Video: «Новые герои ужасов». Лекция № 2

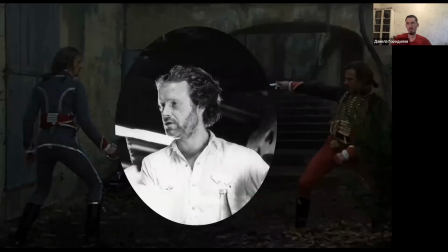В качестве режиссера был приглашен дебютант Ридли Скотт, потому что руководство студии настолько впечатлилось его первым фильмом, историческая драма «Дуэлянты», что вот они решили взять молодой талант под свое крыло. Причем изначально студия выделяла бюджет в 4 миллиона долларов, что немного для фантастики того времени.
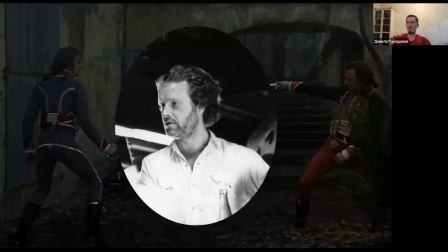Но увидев ранние наброски режиссера, который уже сразу вдохновился этой историей, студия увеличила бюджет почти в 3 раза, доведя его до 11 миллионов долларов. Кстати, такой сюжет, бюджет был у первой части «Звездных войн». Причем Ридли Скотт хотел снимать в первую очередь не научную фантастику, а именно научно-фантастический хоррор.
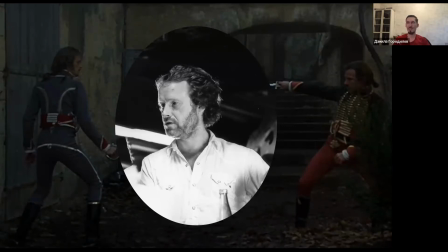Он даже как бы сам называл этот проект «Техасская резня бензопилой в космосе». Итак, сценарий был закончен, бюджет выделен, режиссер найден, не хватало, собственно, вот визуального решения и, главное, образа центрального монстра.
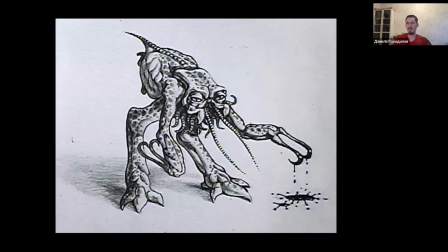Дэн О'Беннон во время написания сценария имел довольно смутное представление о внешнем виде пришельца и на ранней стадии подготовки к фильму даже подрисовал сам его наброски, но ему же первому стало понятно, что вот такой пришелец особо никого напугать не сможет.
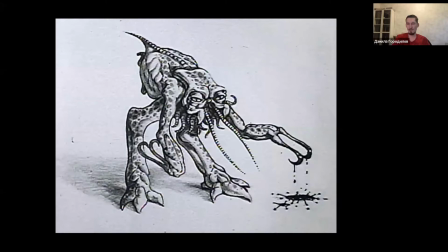И вот тут О'Беннон вспомнил про талантливого швейцарца, с которым он познакомился во время работы над «Дюной»,
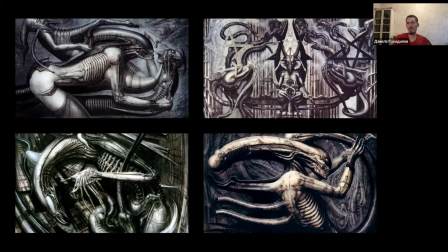показал работ, альбом с работами Гигера «Некрономикон 4», режиссеру Ридли Скотту, тот увидел, пришел в восторг, сказал, вот именно это то, что и нужно. Гигера немедленно пригласили в Голливуд, и, собственно, работа над визуальным обликом фильма началась.
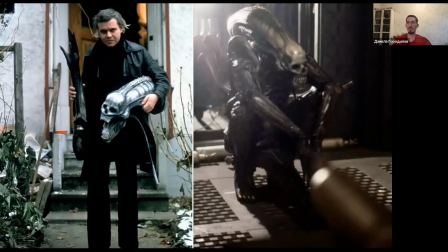Облик «Чужого» создавался в несколько этапов. То есть, во-первых, голова «Чужого» на первоначальных эскизах была больше похожа, вот видно, что на человеческий череп, имела большие глаза. Но сам же Гигер потом уже настоял на том, что пришелец вообще не имел видимых внешних органов восприятия, потому что так оно страшнее.
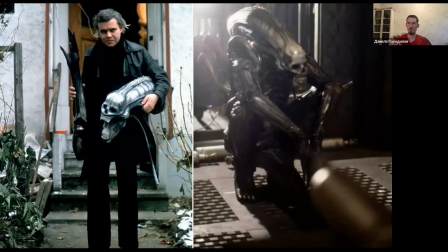Ну, в принципе, логично. То есть одно дело, когда опасное существо атакует в виде противника, и уже совсем другое, когда оно это делает, его не видя.
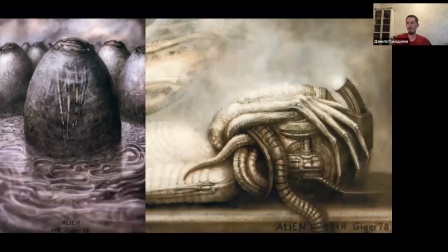То есть и естественно, что Гигер не мог не привести в дизайн «Чужого» своего фирменного сексуального подтекста, агрессивно-сексуального, я бы сказал. Причем тут подтекст виден абсолютно на всех стадиях развития пришельца, начиная с яиц, заканчивая... вернее, начиная с яиц лицехвата и заканчивая личинкой и взрослой особью.
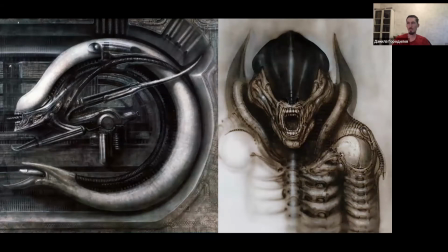Вообще изначально предполагалось, что Гигер создаст только дизайн взрослого чужого, но он настолько увлекся процессом,
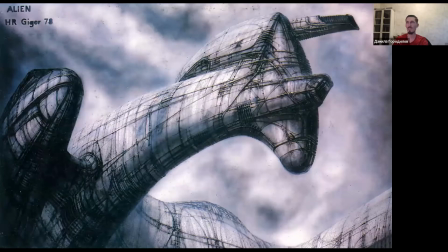так я думаю, что на творческой волне от недавней «Дюны», что он разработал дизайн не только всех стадий развития чужого, но и заодно дизайн разбившегося инопланетного корабля с мертвым пилотом на борту.
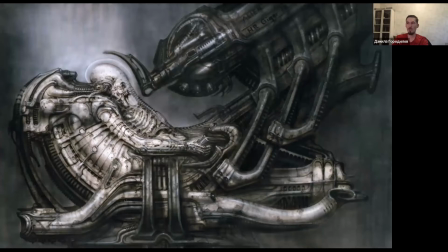Но, опять же, концепт — это одно, а живые съемки — это уже немножко другое. И вот тут тоже съемочной команде фантастически повезло.
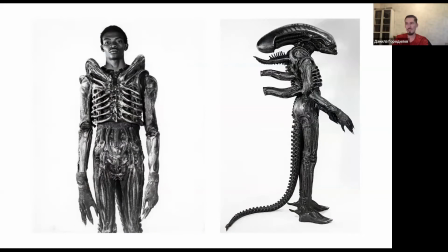В каком-то кафе в Голливуде Ридли Скотт встретил дизайнера из Нигерии, который обладал настолько вот нестандартным телосложением, то есть у него был рост за 2 метра и длинные точные конечности, что режиссер сразу же предложил ему роль монстра.
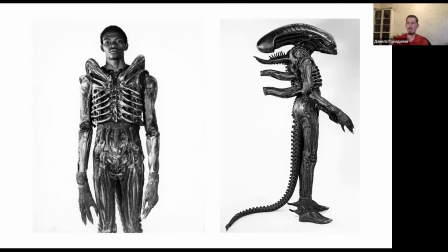Потому что как бы, такой выбор он тоже внес очень сильную лепту в восприятие образа, потому что вот этот человек в костюме чужого имел настолько нестандартные пропорции, что вообще было непонятно, что внутри костюма может быть человек с такими вот пропорциями тела.
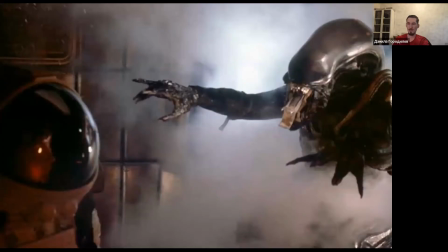И естественно, что нужно сказать спасибо режиссерскому чутью, так сказать, режиссерскому гению Ридли Скотта, который во всех сценах с пришельцем показывал его отрывками в дыму, в темноте, полунамеками, в результате чего то, что видело воображение зрителя, оказывалось сильнее того, что было снято на самом деле.
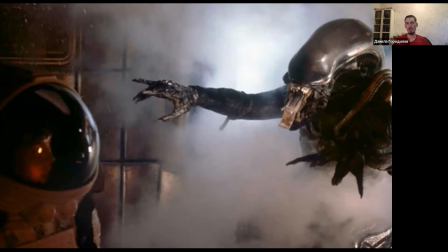Известный факт, что когда на начальном этапе производства второй части «Чужих» Джеймс Кэмерон изучал первоначальный костюм, вот из первой части, он был очень сильно удивлен, потому что он как бы понял, что он был сделан буквально из каких-то подручных материалов, и вот насколько он на экране смотрелся при этом убедительно и органично.
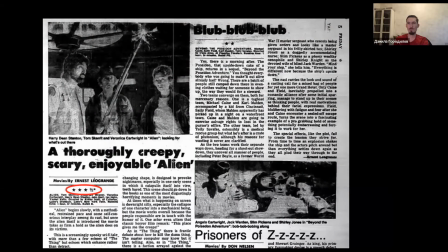Сразу же после премьеры фильм получил достаточно, как ни странно, прохладные отзывы критиков. Там видно, что 3 звезды ему поставили. И причем многие из них, я так понимаю, к большому ужасу у Беннона, опять сравнивали этот фильм с «Космической Одиссеей».
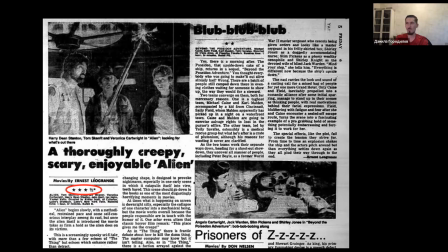Но зрители сразу же приняли этот фильм с восторгом. В итоге фильм собрал практически в 10 раз больше своего бюджета.